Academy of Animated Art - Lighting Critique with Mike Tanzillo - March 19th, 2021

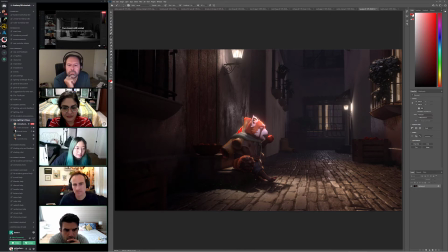Did we talk about like getting rid of that? Yeah. C depth? I've just remembered. Wait, was there more? There was more depth of field before, wasn't I there? think there was before. Yeah. So I don't know. No, you're right. I lost that. Yeah. No.
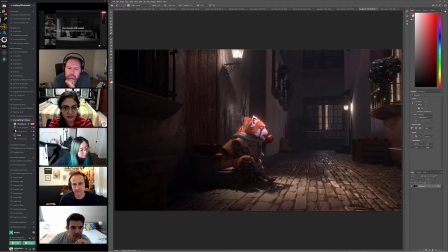If there wasn't, let's get a little depth of field in there. The one thing that I talked about was getting a little atmospheric back there, which looks good. Like that's the right level of that. But let's get some DOF back there. Maybe a little bit on the foreground, but just like up in here.
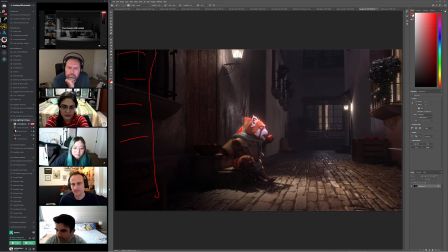Yeah, that's it. But this one looks really good.
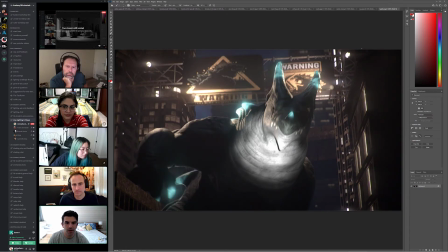All right, and then for the monster one, this one I really want to see in motion now. I think that this is feeling, because you added some warmth to the buildings. It really does make the character pop. It really does make these signs feel like they're a part of that.
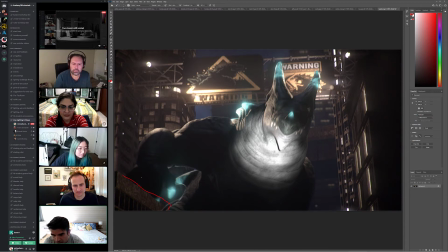I think you're good, and it looks like you cleaned up some of the stuff here with the hand that was kind of penetrating the building, or there was some kind of layering issue. Everything else, I think you can probably do a low res test on this, because I really want to see him move through the space.
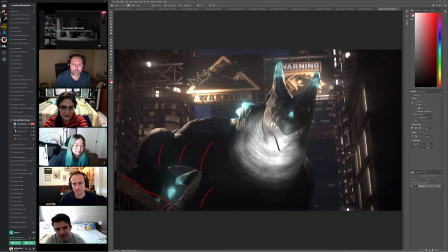There is a chance that we'll want to get some like hints of specularity in his skin, kind of underneath here. But let's see how it plays out first. I think this is, as a still, I think this looks good.
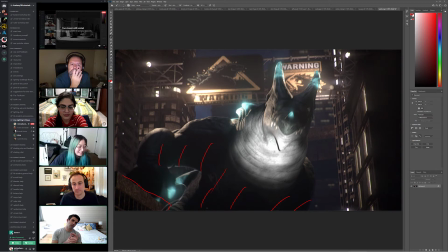Like, the windows look so much better in one day. It's crazy. Shocked about it. Kate, that's one thing. I'll just throw out a general compliment to you. Like, your turnaround times and your improvement times on this stuff is so rapid.
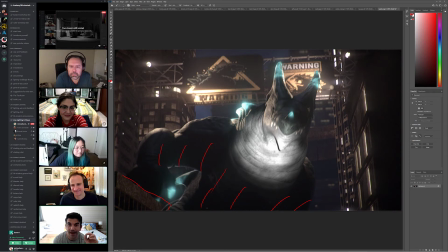It's like, and for all the rest, like that is the biggest, one of the, I would say, top 3 things that when you come in to a new job that they look for is can you hit notes quickly,
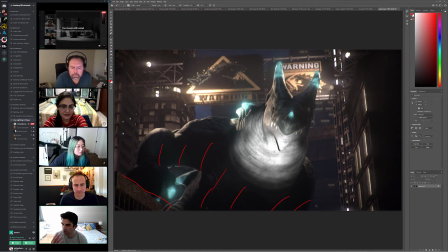and can you sometimes take the jumbled notes that come out of my mouth and make it a thing that looks better, right? Because sometimes I don't always articulate it as well as I could, but understanding that is that's a really
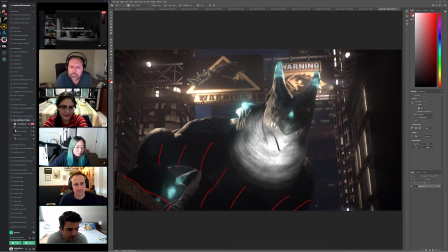really good skill to have, because it's one thing to be able to, because that's something that you can't tell from a demo reel. Like you could take maybe if somebody works on their stuff for like 6 months and gets it to look good, maybe they're just doing it themselves.
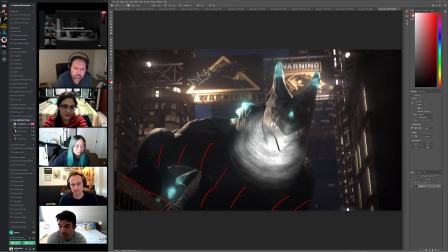Maybe they struggle with like hitting other people's notes and other people's vision for something. But that, like, so when you're able to do that quickly, and do it over like multiple shots, it's the best. Like, people love that. That'll get you hired. That'll get you hired so much faster than almost anything else.
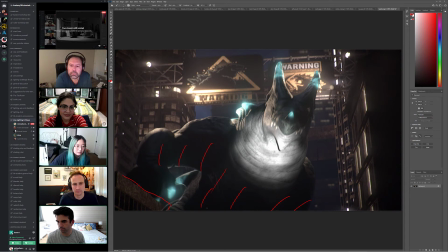I might bring down or kill the lights right to the right of the signs. This one here? No, the windows. Oh, the windows. Yeah. That's probably. And maybe at the bottom of that building too. Yeah, because these. Yeah, this one here.
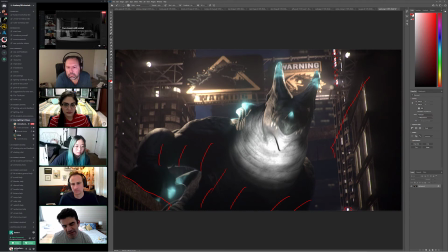Yeah, because like that might these yes, this one will leave because that might play out better with the animation because the camera's kind of bouncing all over the place. But these look great. Yeah. I really like the look of those. Really. All right, cool. Let's hop back.
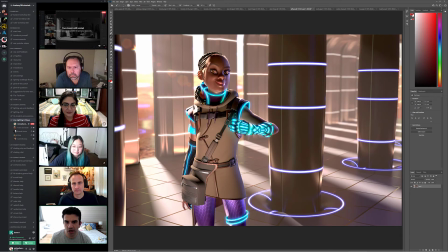We're gonna do Justin's. This is Jeff's. Lens flare looks good. We're not covering her face. Skin texture looks better. Do you guys think that... I'm looking at the floor and wondering if there should be like a little bump in there or something.
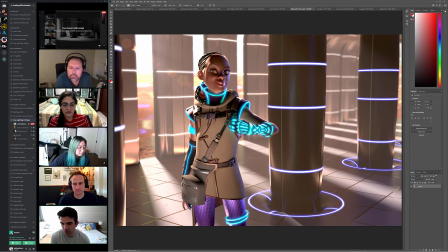Because if like, especially between the like this, like the, whatever that would be, the tile and then what's in between, like I just want there to be like a little bit of ridge between those two things.
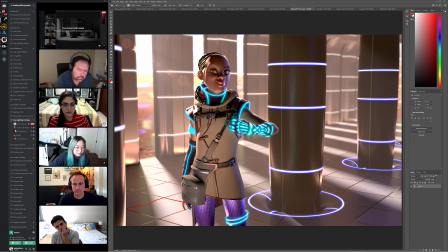What do you guys think of that? Yeah, I think that would definitely help kind of separate that. Yeah.